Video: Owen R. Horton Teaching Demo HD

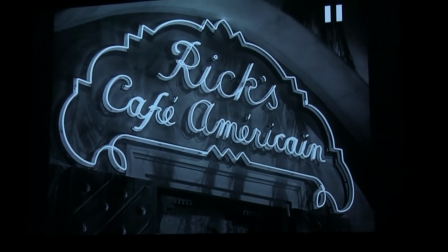So we start with a nice establishing shot, and remember I've talked a lot about how establishing shots are not about distance, they're about establishing a location.
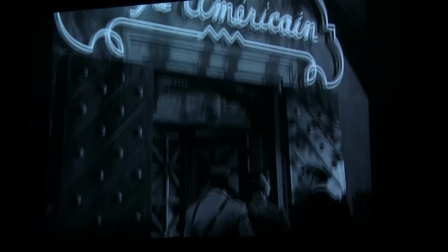And so we start with this establishing shot, it's actually more of a long shot, of Rick's American Cafe, the exterior.
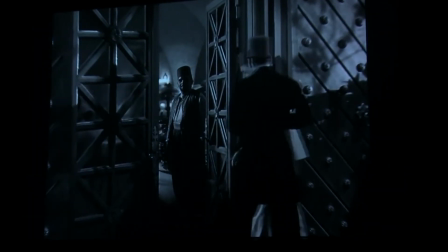And as we pull in, we're introduced to these characters.
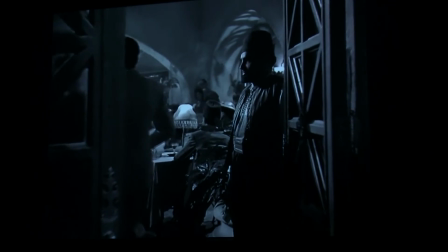Now it's important to think about, why not just shoot this as a long shot of the entire bar?
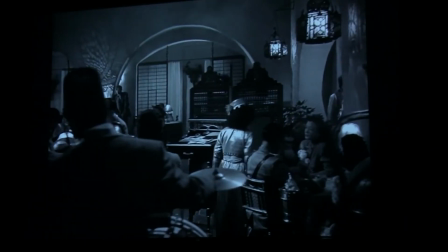Get a real large angle, widescreen lens, a wide angle lens, and take the whole thing in.
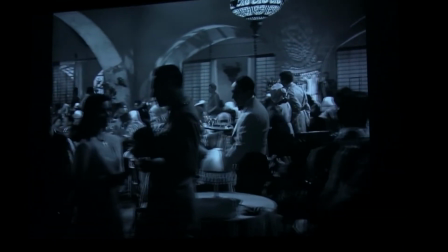Well, we don't want to do that because the goal of this is not to show you everyone in the bar,
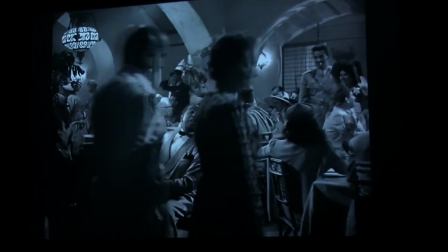it's to get you the intimate peeks into six players that are going to be important in the future,
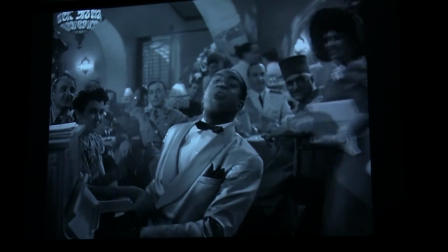okay? We focus on our piano player, okay?
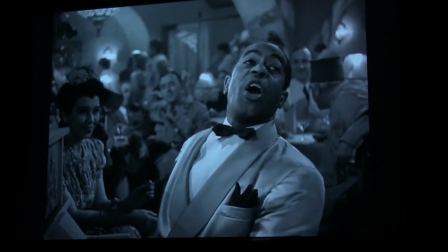We move through the bar as a human being, like.
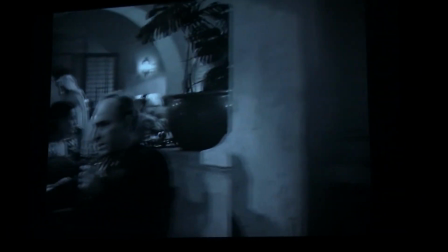And that intimacy is important, so we can overhear conversations.
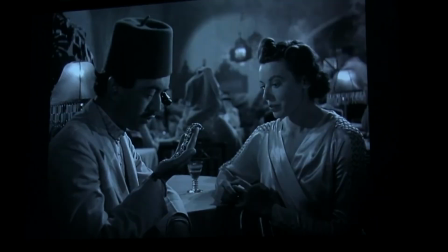The main theme of this movie is people trying to get out, right, of Casablanca, and needing visas, and needing money,
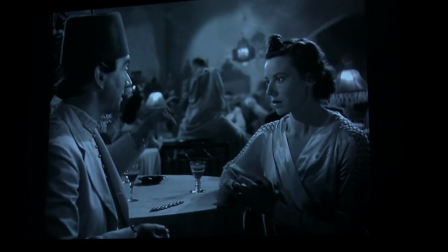and needing all these things to get out of that area, to escape, and being frustrated at every turn.
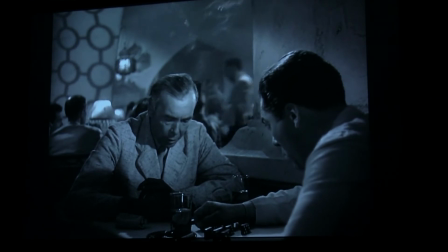And this desperation that this master shot indicates to us is going to be important for understanding motivations throughout the film.
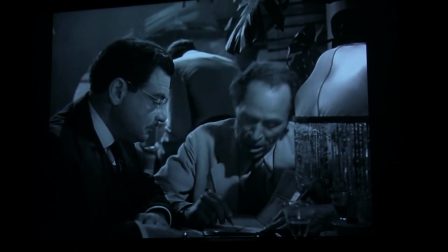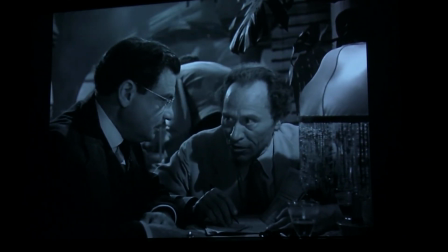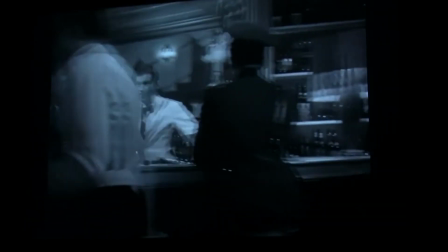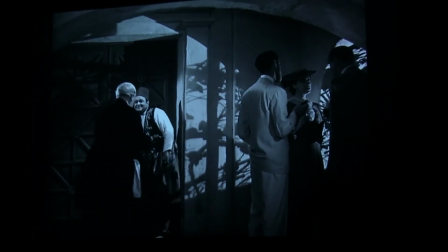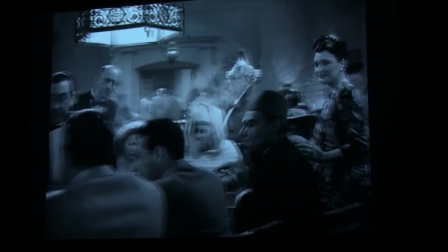And beyond introducing us to the characters and motivations,
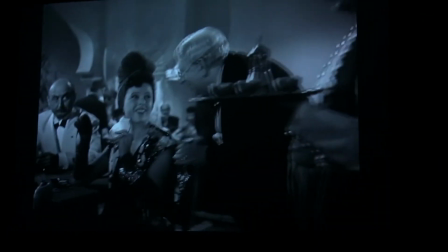this scene is also giving us insight into the atmosphere of Rick's cafe itself, right?
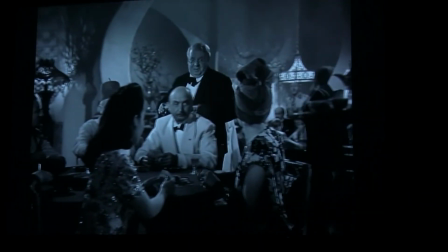This shot in particular is letting us in on the sort of
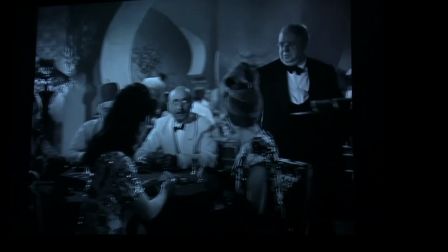grandiosity of Rick's American Cafe, how important and popular Rick is in this area,
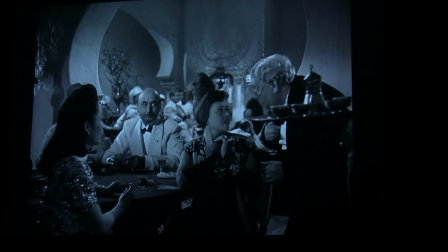how well known he is, how much everyone wants to see him and be part of him,
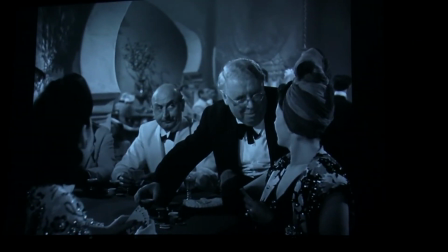which juxtaposes with our next shot, which indicates Rick's solitude and his desire to keep himself off, cut off from everyone.
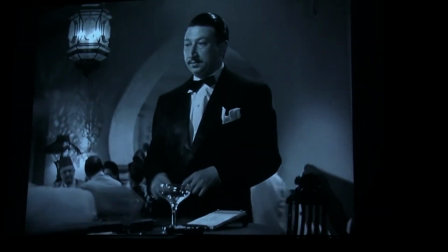This movie is about isolationism, right?
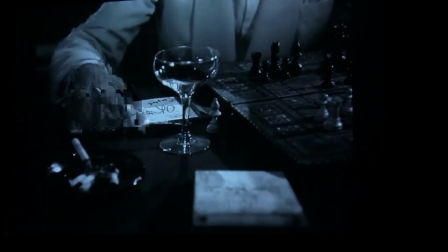As the United States thought about entering into World War II, and Rick's isolation is a reflection of that isolationism that the United States is undergoing.
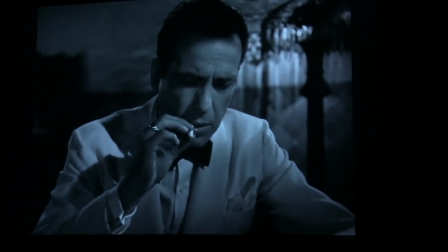So seeing him, it's not loud anymore here. He's very quiet, he's very alone. That should help you understand master shot, hopefully. Master scene, what it does, okay? And the way in which the editing of that shot gives us literally all the information we'll ever need to know. Here's who the characters are that are important in this movie. Here's what their motivations are. Here's what they're doing. Here's the main location of this film, okay? So that makes it a master scene, okay? It contains all the composite parts that we'll need. Okay, so another thing that seemed really important, some things that were needed clarification, I suppose. I hope this works. Okay. Were screen direction. And a lot of you were asking me about screen direction and how, what's the 180 degree rule, okay? And this is sort of important stuff with regards to editing, okay? So the 180 degree rule is not really a rule. You can break that rule. So it's not a hard and fast rule. That's sort of the first and most important thing to notice. Okay. So I'm gonna sort of try to draw you a diagram because there is not really a scene that does this, because if it did it, it'd be like a fourth wall breaking type of scene, okay? So we're gonna imagine a two character shot, all right?